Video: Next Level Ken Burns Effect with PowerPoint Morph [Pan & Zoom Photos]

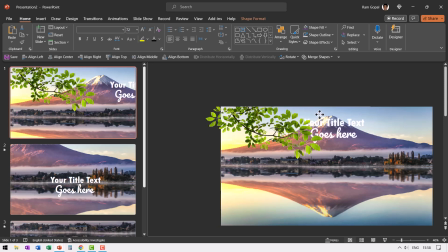488s
So using this viewfinder, I can place my text so it is visible very clearly to my audience. Now that looks good. Let me use a contrasting font color. So that is our first slide.
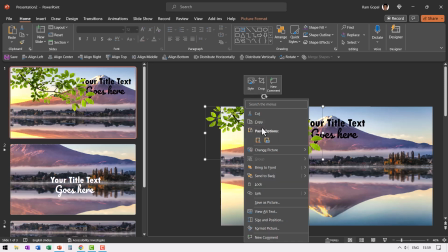502s
Now in the second slide, the magic happens. Let me copy this, go to the second slide and paste this over here.
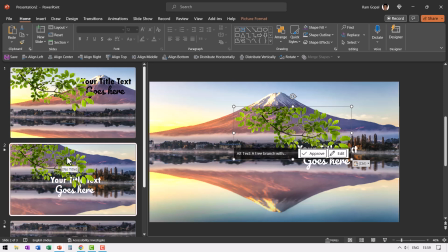509s
Now this is where the tree would appear to the audience. I'm going to make one small change.
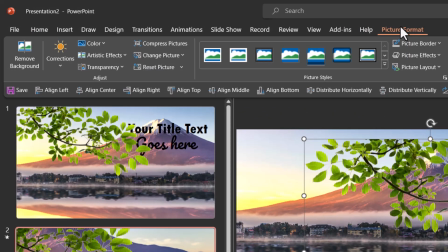515s
Let me increase the size a little bit. Then go to picture format, go to artistic effects and use this option here called blur.
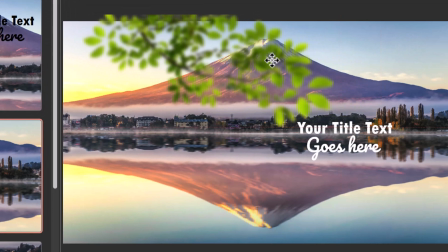524s
And this is going to be moved a little bit off the angle.
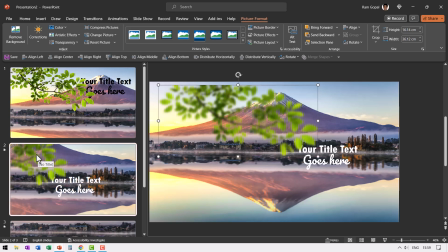529s
Can you see here? This is the position and you can see it from the thumbnail view. And let me move this title. I can always adjust the position watching the viewfinder. Now that looks pretty neat.
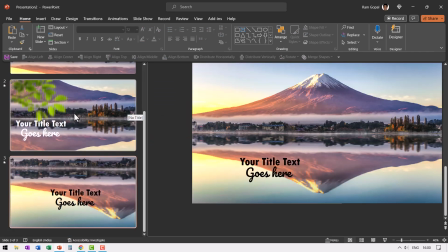542s
Let me go to the next slide and let me change the position of this tree branch.
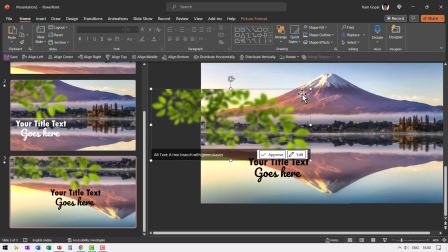549s
Let me go here and press Ctrl V. Let me move this a little bit inside and I'm seeing everything from here and make it even bigger.
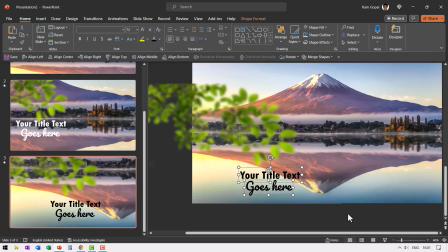558s
Now let me move the caption down a little bit. I'm using my down arrow key on the keyboard so I can position it exactly where I want. And this is going to be on another place. Now the reason why I'm moving this is to create the illusion of actual movement in three dimensions.
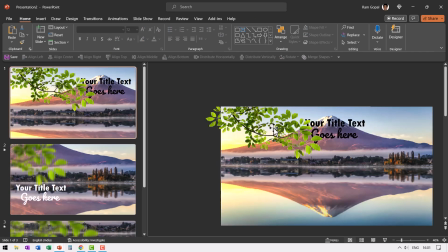576s
If you see, this picture is a two-dimensional view. Now, these elements that I added are adding the third dimension to the effect.
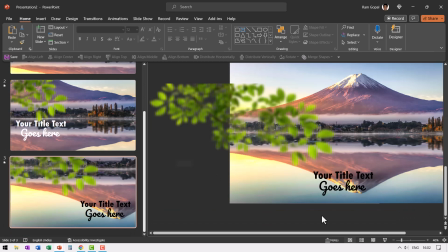585s
Now, by not just moving the tree branch, but also moving the title, I give the illusion of a 3D movie to the audience.
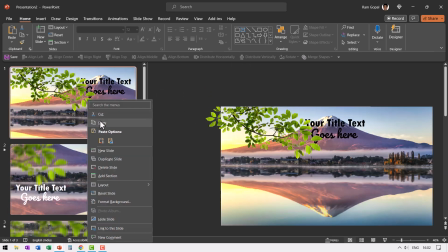593s
Now, finally, let me select the first image, copy and place this over here.
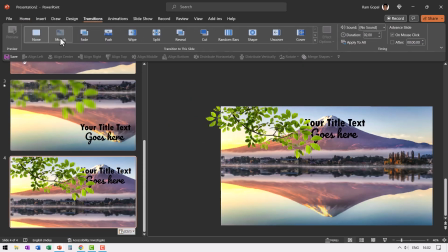598s
and then add morph transition to all of the slides and make sure that it is of 8 seconds duration for the same reason that I talked to you earlier,
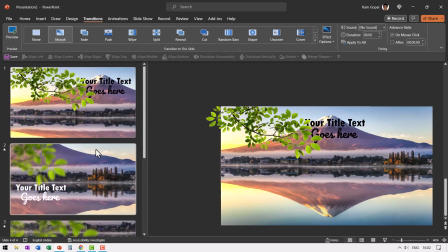608s
which is a lot more natural look and feel. Now let us go to the first slide, go to slideshow view.
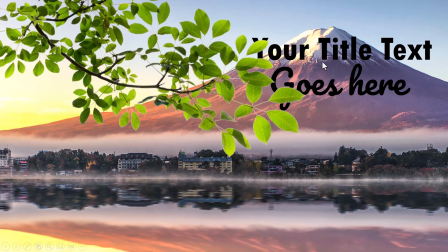613s
This is what the audience sees. A part of the title is covered by the tree branch, and that is part of the charm.
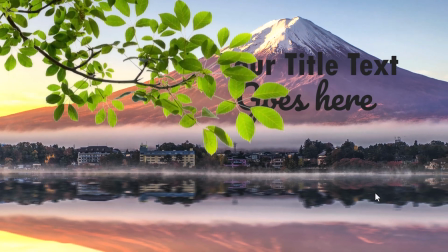620s
Now on a click, you can see that the angle is changing.
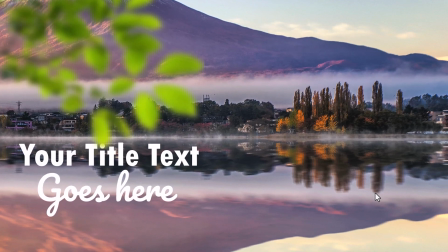625s
The text is coming from behind the branch, and the branch is blurred out as if we are looking at the image from a closer view.
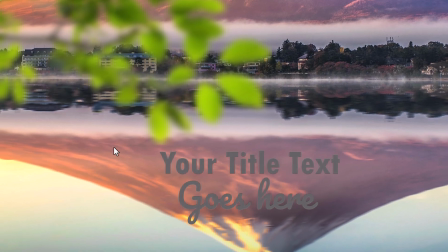634s
And then when I click here, you can see that the view is changing because a part of the branch is coming into the picture,
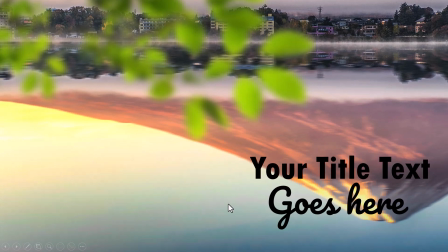642s
and the title text is also moved to another angle. Now, when I show the original image,
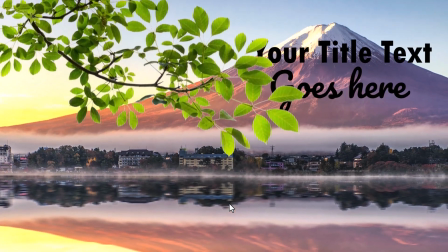649s
you can see it feels as if we are zooming out and we are able to see the entire scene with clear focus.
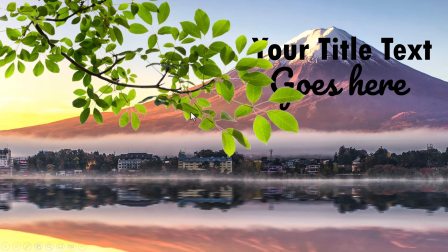657s
Now, if you see, it's just a simple idea of adding some more elements on top of a 2D image to give the illusion of a 3D image. But the impact it has on your audience can be astounding. Try applying this to your next presentation and see the impact it has on your audience. In the meantime, do you want to learn some simple and creative PowerPoint ideas you can use in your next presentation?
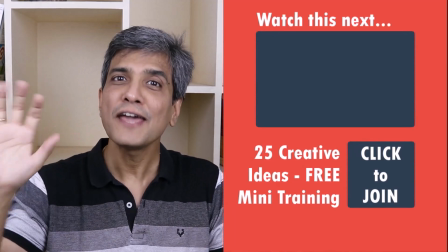680s
Then click on the link here to join our 5-day free email course called 25 Creative PowerPoint Ideas.
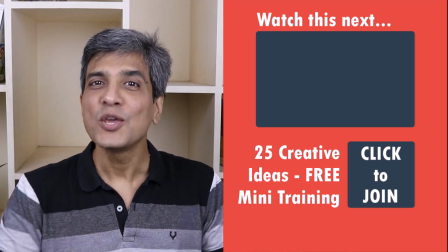688s
These are simple, quick, and useful PowerPoint ideas I have not shared elsewhere.
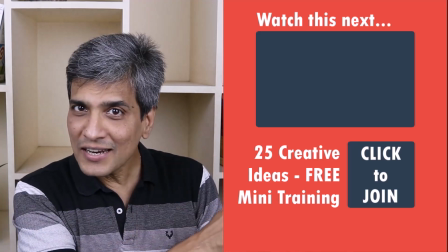693s
So go ahead, click on the link, join the course, and I will see you inside.